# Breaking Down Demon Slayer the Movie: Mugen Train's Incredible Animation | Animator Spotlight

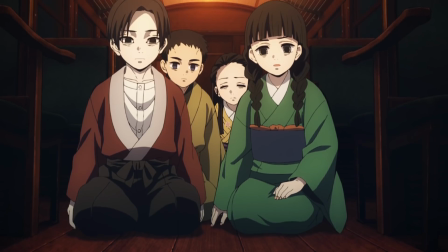242s
He has now paid it back and it obviously was a bad thing, but in an industry where animation studios often struggle to keep afloat,
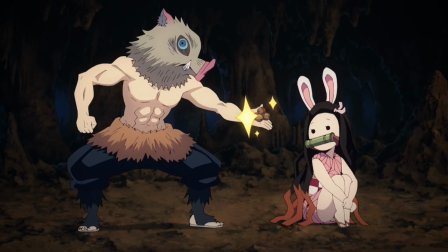249s
these actions do make sense in context.
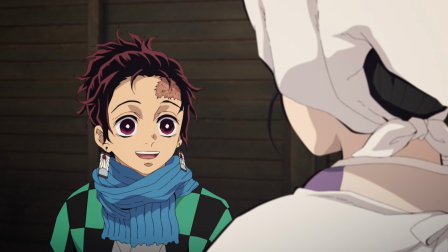256s
I'm kind of speaking optimistically here, but also regarding working conditions.
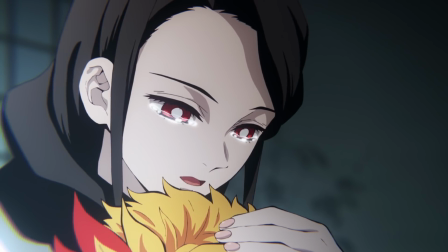260s
And last year, a female ex-UFOTABLE animator revealed that the company is particularly harsh when it comes to women wanting to take maternity leave.
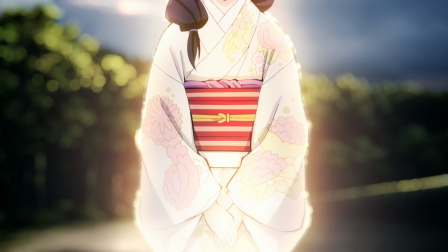269s
Even when an anime company is able to avoid so many industry pitfalls, it seems there's always some way to screw over their artists.
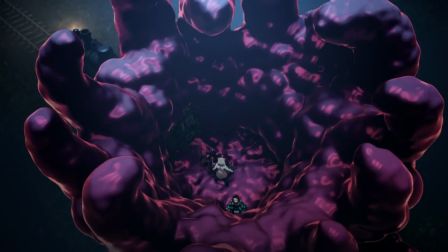282s
Demon Slayer in itself is kind of a mixed bag of an anime film.
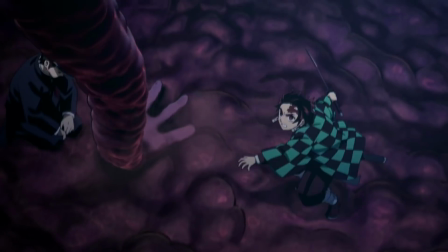286s
It adapts the source material beautifully, using the train as the perfect playground for dynamic anime action.
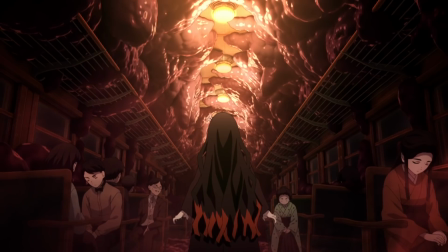292s
The rows of seats and enclosed space are perfect for grand symmetrical shots like these, where a character can take center frame.
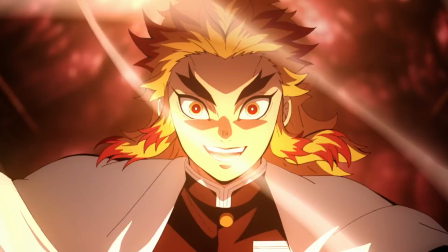300s
Action choreography is a big part of U4Table Productions,
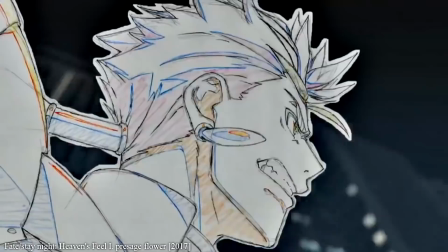303s
and they're often created in CG first to get an idea of how all this character action can match the movement of the camera.
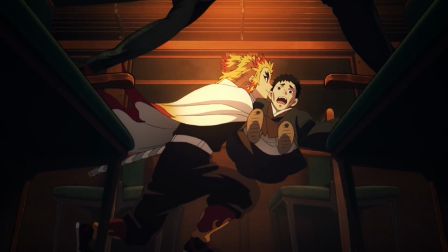310s
It's then up to the 2D animators to add their own sense of flair and personality.
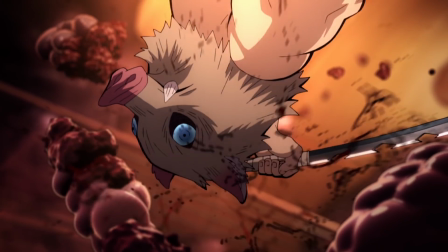318s
But at the same time, the film also has issues in that it is an adaptation.
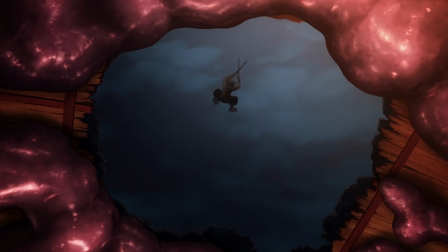322s
Of course, the manga is now finished and fans are eager to see more of the story get animated, but it has a habit of slowing down the visual pacing.
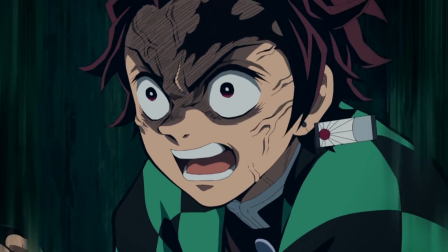330s
It's not uncommon for striking action scenes to get interrupted or slowed down to include a piece of essential dialogue or internal monologue from the book.
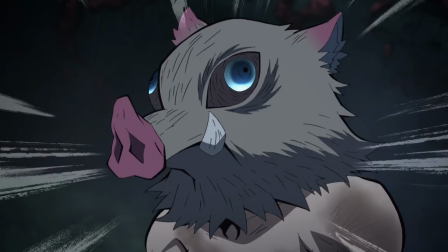339s
You also get loud shouting bits with simple animation and a stock background.
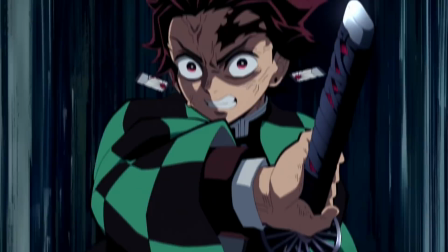344s
It's a part of the manga's framing, but it kind of distracts from what is otherwise well-paced cinematic storytelling. storytelling.
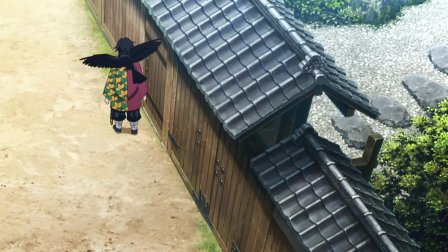351s
Of course, this wouldn't be a problem with an original film, which would let the creative team develop their own unique narrative arc, and significantly,
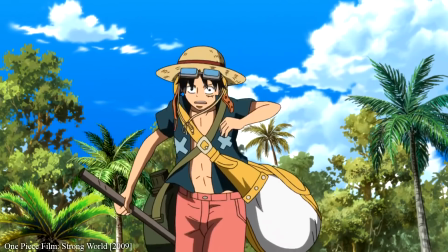359s
scenes that rely on visual storytelling alone. I'm still a huge fan of the opening scene of One Piece Strong World, for instance.
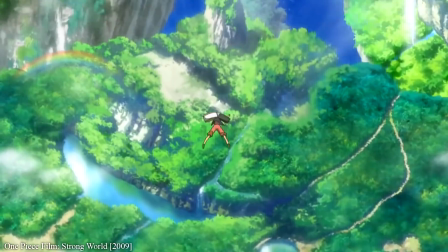366s
But of course, I'm in the minority for this.
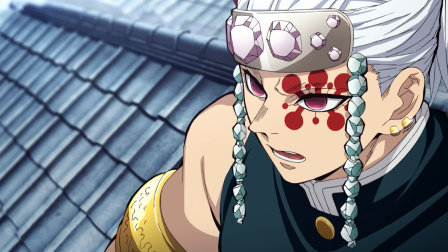369s
Most people are looking to see the story advance, especially since they still have two-thirds of the story left to go, and U4Table generally takes their time,
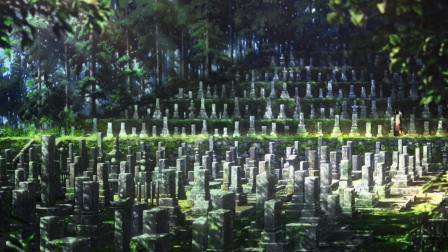378s
especially since their place on the production committee gives them the influence to give themselves a more generous schedule.
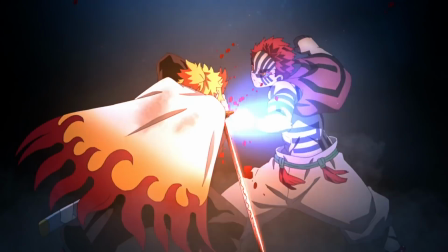384s
The result is the TV anime, leveled up, and so it matches the quality of the best of the series up until now.
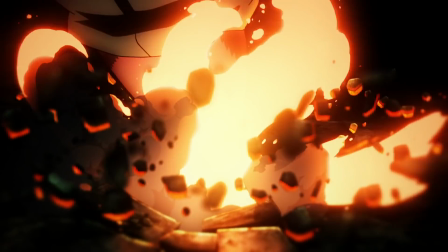391s
One of the big parts of that is the return of Nozomu Abe.
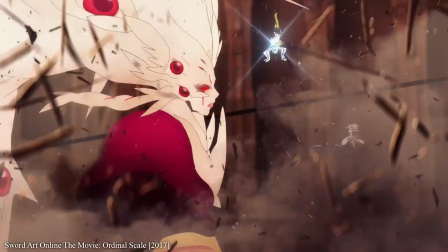395s
He's basically known for creating the best cuts for major shows and films, and he's been a frequent guest at UFOTable,
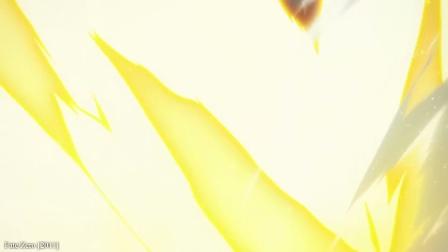401s
where his drawn effects work and the studio's VFX combines for maximum impact.
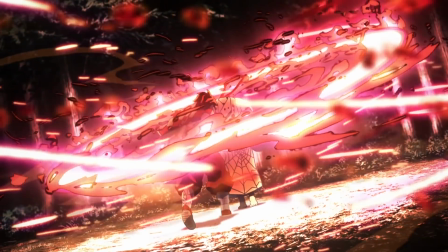406s
In the original TV series, he drew the Decapitation in Episode 19, and in the film,
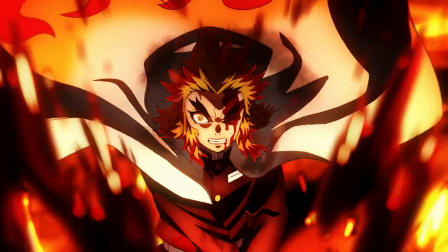411s
he returned with a 50-second sequence where Rengoku slices into Araka, spilling out a mixture of blood and sparks.
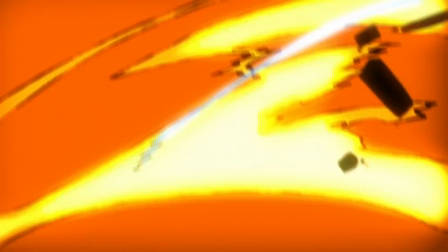419s
Abe cuts are meant to be the most memorable parts of an anime, and he's achieved that yet again.
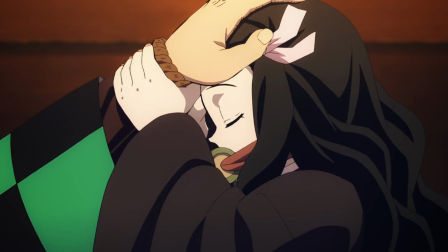427s
But Mugen Train isn't just about fighting. In fact, there were several parts that had people crying their eyes out in the theater. character.
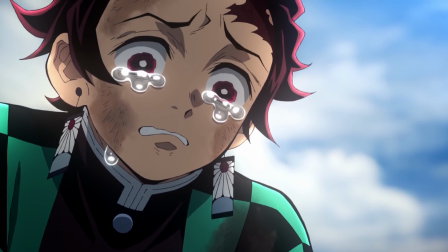434s
This is the result of a bunch of emotional flashbacks that occur throughout the film. While Inosuke got to live out his dreams of being an actual boar man,
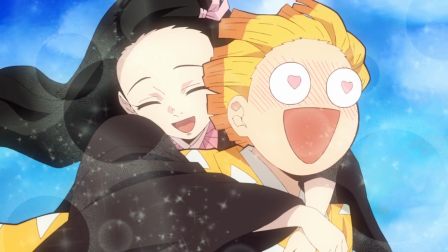443s
and Zenitsu finally achieved some semblance of undeserved happiness… I mean, who even likes Zenitsu?
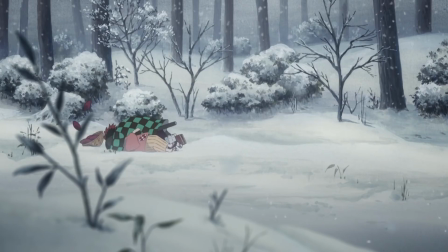449s
It was Tanjiro reuniting with his family that really struck a chord, delivered through excellent character animation.
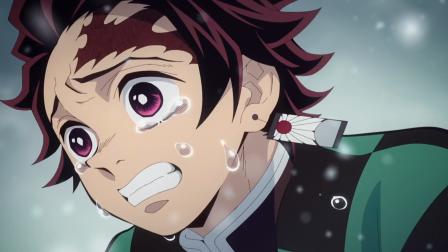456s
I've talked about the appeal of Akira Matsushima's character designs before, and I really think it's these big,
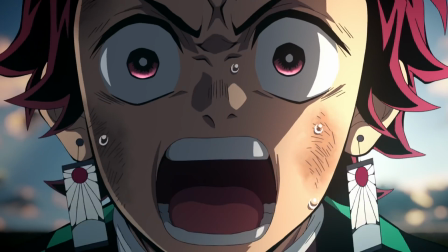462s
wide eyes with thick, distinct outlines that sell these emotional beats along with the music and voice acting.
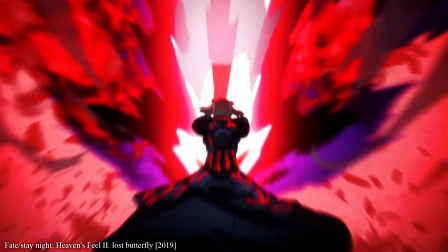468s
Ufotable is in the best place it's been in a while, but that in itself gives Demon Slayer a lot to live up to.
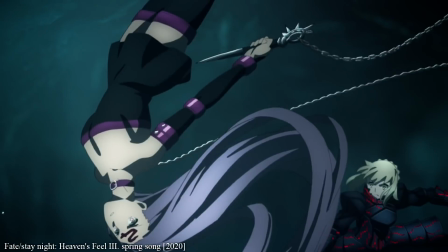474s
Just a couple months ahead of the Demon Slayer film's release, the team also released the final part of their magnum opus,
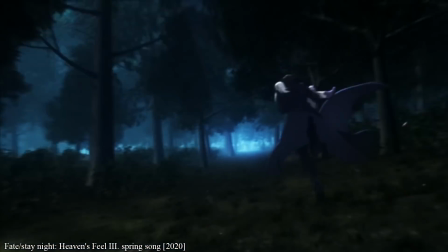481s
Fate Stay Night Heaven's Feel, a trilogy of films that represents the best of what this team can can accomplish.